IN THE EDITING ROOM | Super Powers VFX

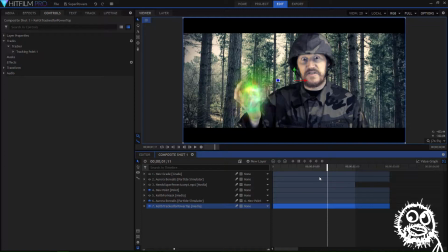4:14 But then there's the other issue, that this right here effect is completely over the top of my hand, and we want to make it look like I'm holding it in my hand. And that is where this layer comes into place, which is a duplicate of this layer.
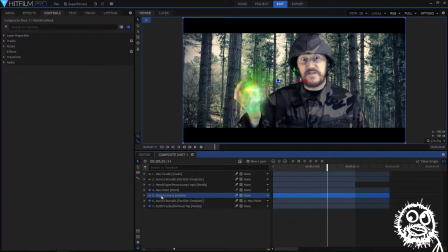4:32 So I just took this layer and I duplicated it and created a mask just around my hand to give us the hand on the outside on top, and then laid it on top of these layers, which means it comes out above them.
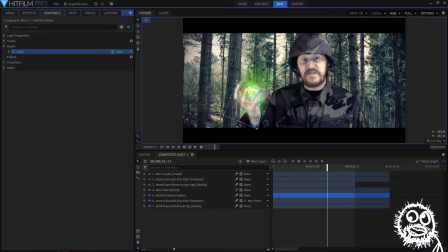4:50 So here, if I go into the mask layer, you can actually see that it's a cutout of my hand, or the parts of my hand that would be in front of this effect. And it's animated. As you can see, kind of goes around and follows the motions of my hand.
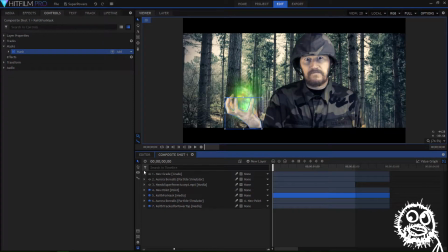5:10 And it gets kind of blurry there anyways. Okay. So, pretty cool. And that's really about it. The only other thing that was applied to this effect was a grade layer.
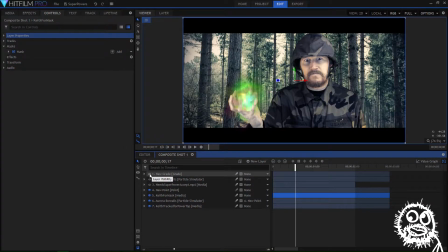5:26 And it's only a subtle thing. But I will... Yeah. Okay. But and there's two reasons why I have this needed the grade layer. One is this: the effect on this layer right here had the letterbox at the bottom,
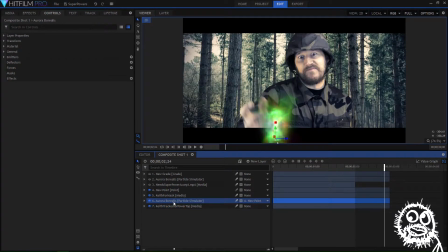5:46 and which means that my effect above it comes over the letterbox. So in the grade layer, what I needed to do was apply a letterbox. So here's what I'll do. I'll turn this off, but I'll turn it on here. So when I apply the letterbox, it is on top of this layer,
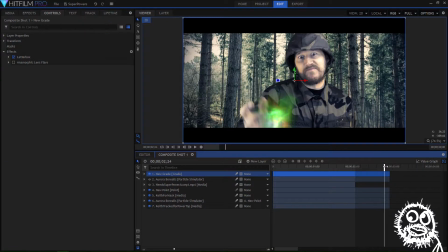6:05 which gives me the illusion that it is falling in line with this scene, and it is behind the letterbox there. The other thing I applied is this anamorphic lens flare, which...
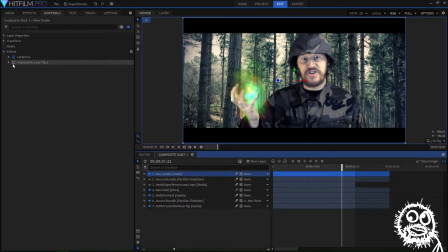6:24 Whoops, here, let me get back to that. The anamorphic lens flare, which is a subtle effect, but it really adds to the blending of this light source, because you have to imagine that, okay, if it's a light source, there's the ball of energy that I'm giving to Ty.
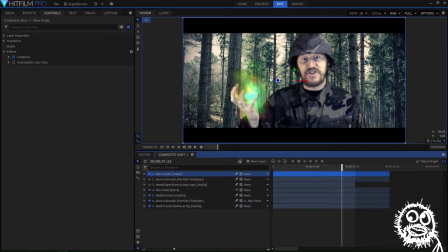6:42 It should interact with the lens and have a better feel. So it's subtle, but you could see some green flare and almost some red flare coming in front of me as I toggle this on and off.
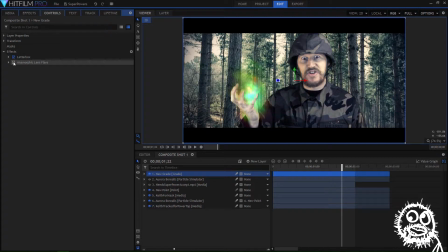6:55 That just kind of adds to the scene and gives you that natural look. There we go. And as you can see, it interacts with the scene very well, I think.
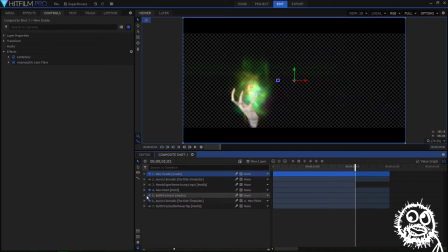7:10 So, let's see here. I'll turn me off and that off, and we'll turn Ty on. Turn that hand off. Don't need that new point.
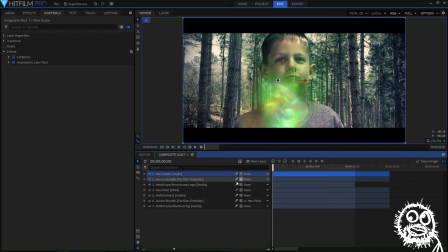7:25 We'll turn Ty on. And now we'll take a look at how it was applied this next scene. And now it's applied to Ty there. As you can see, it just kind of fades into him, which is kind of weird, but I couldn't really think of a better way for him to get superpowers for the rest of the movie,
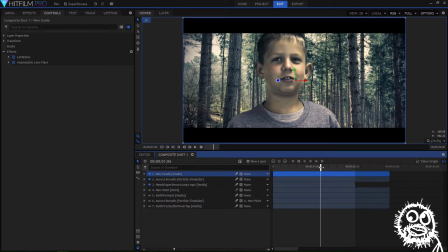7:44 which comes into play in more of Agent Ty 2, which has not been put into production yet, but it's coming. Little secret, it's coming.
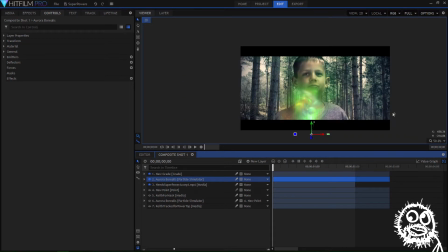7:54 So this, really all that's happening, I'll come out here, is just a quick move.
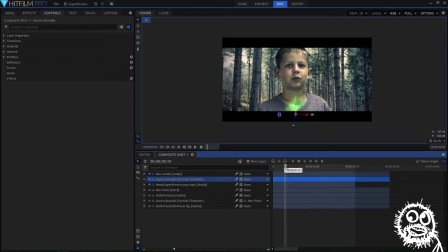8:03 It just moves in on and fades out, really. And Ty kind of has just a little smirk as it hits him.
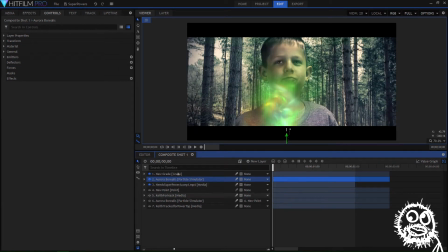8:11 It was just really nice timing. I thought it was a really pretty cool the way he was standing there. I don't remember exactly what we were doing.